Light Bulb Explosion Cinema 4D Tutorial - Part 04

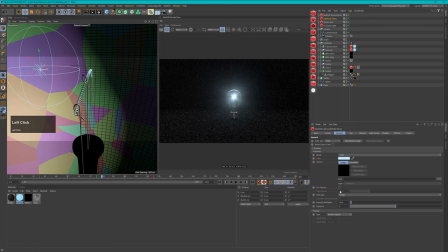A bit more maybe. Okay, this looks really beautiful. So this looks very nice. Now let's add in another light. And I want to have a light that really creates a light cone around my light bulb so that we get the impression that our light bulb is actually lighting the scene.
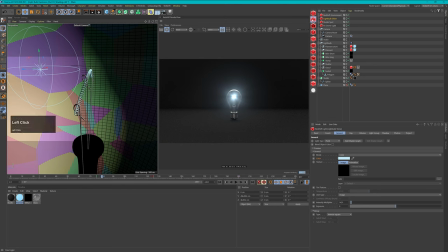And therefore I will use another spotlight. So let's create another spotlight, Redshift spotlight. And this will be my light bulb spot.
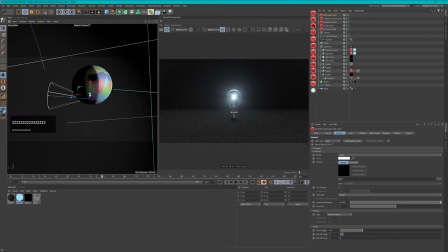So let's focus on this object for now. Let's zoom out here a little bit. And let's move it up.
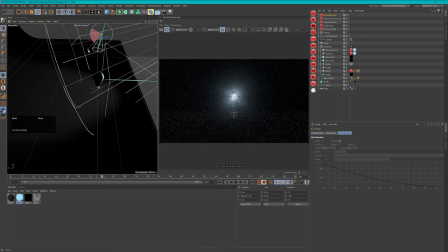Let's rotate it 90 degrees so that it points down straight onto our light bulb. Now we can again increase this intensity here, as you see.
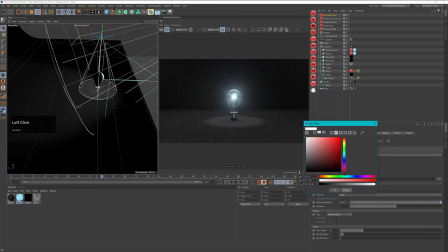Now I want this one to be blue as well. So I will take the same color from here. So I copy this over and paste it onto this.
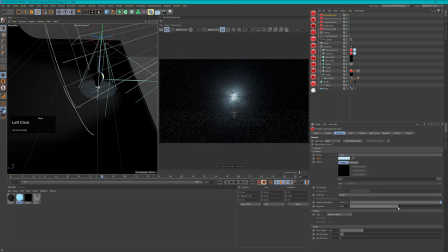Now let's increase the exposure first of all to make this a bit brighter so that we can see what this does.
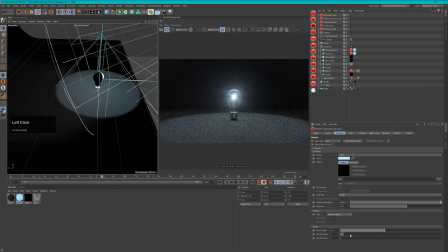Let's increase the cone angle quite a bit. And let's again change the fall off curve to make it smoother. And also change this here, the fall off angle. Let's see what this does. And this looks actually pretty good.
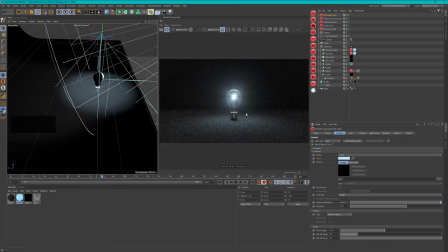So now we have this nice light cone.
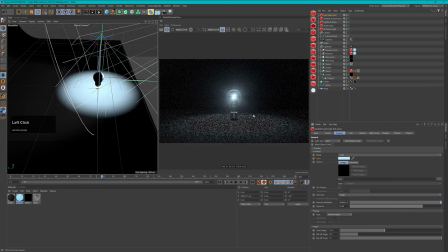And if I increase this intensity even a bit more, let's take a look how this looks like, because later on when we have this explosion, I want this to be very bright actually. And yeah, it's not too bad. So this looks quite nice. So let's set this to maybe 2 for now, so that you get only a slight shine.
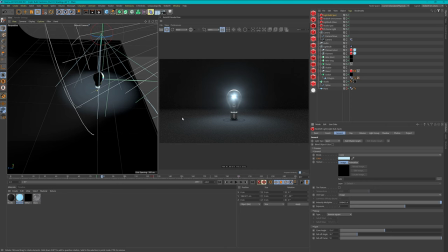Okay, so I like this, but again, I don't like the color of my studio.
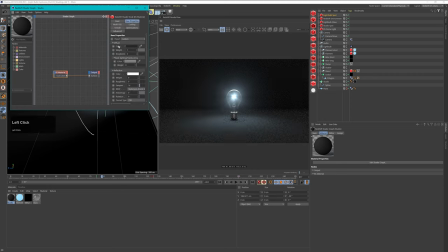So I will go in here and go to my base properties, and I will just paste in the same color that I had before. Oh, this didn't work. Okay. So let's go in here again. Let's try this out. I want to copy this and paste it in here. Yeah, now it worked.
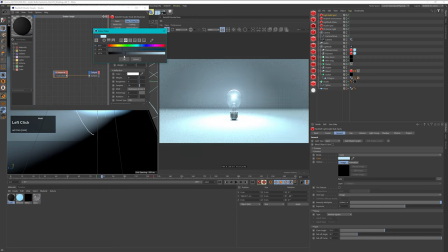And now we'll come in here and just lower this quite a bit and make it a bit warmer.
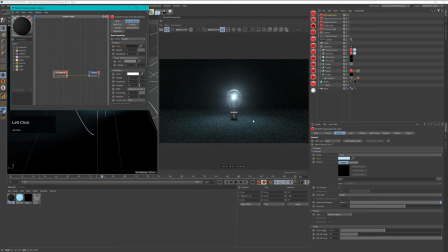Something like that. Let's take a look. Yeah, and I think that this looks better.
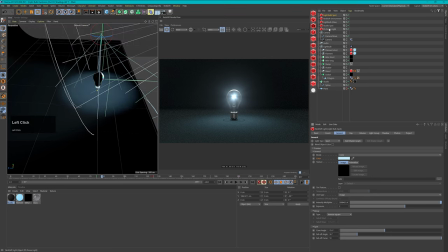This gives a better overall feel to this. And we could also tint our dome light a little bit bluish. So again, let's copy this in here. And now this is also slightly bluish.
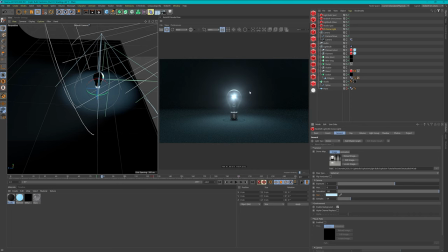Now we just have a nice bluish tint all over our scene. Okay, so let's take a look. I think that this looks actually pretty beautiful. And also when our explosion is happening, the pieces are flying out.
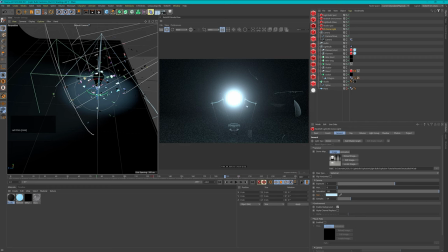Actually really, really very nice. And then this will get revealed. So I like that. That's really cool. So now we have to do a little bit of animating here, because in the beginning, I of course want this to get brighter. And there is another thing we have to do.
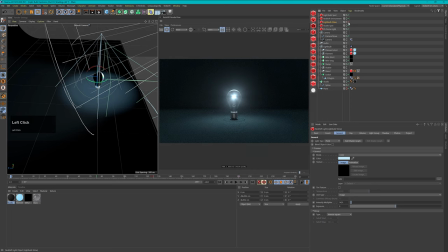Our light bulb shine light, the visible light, has to wiggle with our light bulb. So we have to put this into our light bulb null so that this also is affected by our wiggle that we set up.
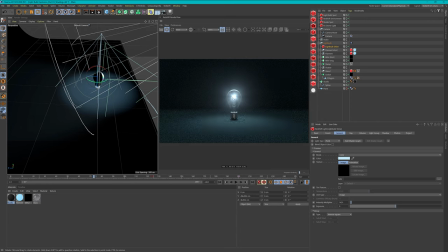And now this should nicely wiggle with our light bulb, and this will create some really nice reflections or refractions here, light beams. Now let's take a look how bright this should be.
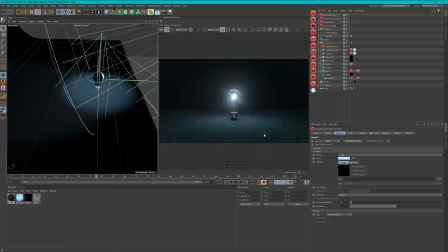At around 75, when this buzzing starts, I want it to be maybe somewhere around where I am now. So I will go to this intensity. Maybe I will make it a little bit less intense, 1250, and I will set a keyframe here.
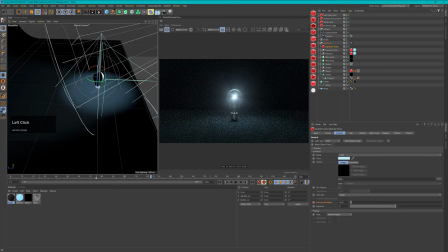Then I know that right before the explosion, 124, I want it to be quite bright.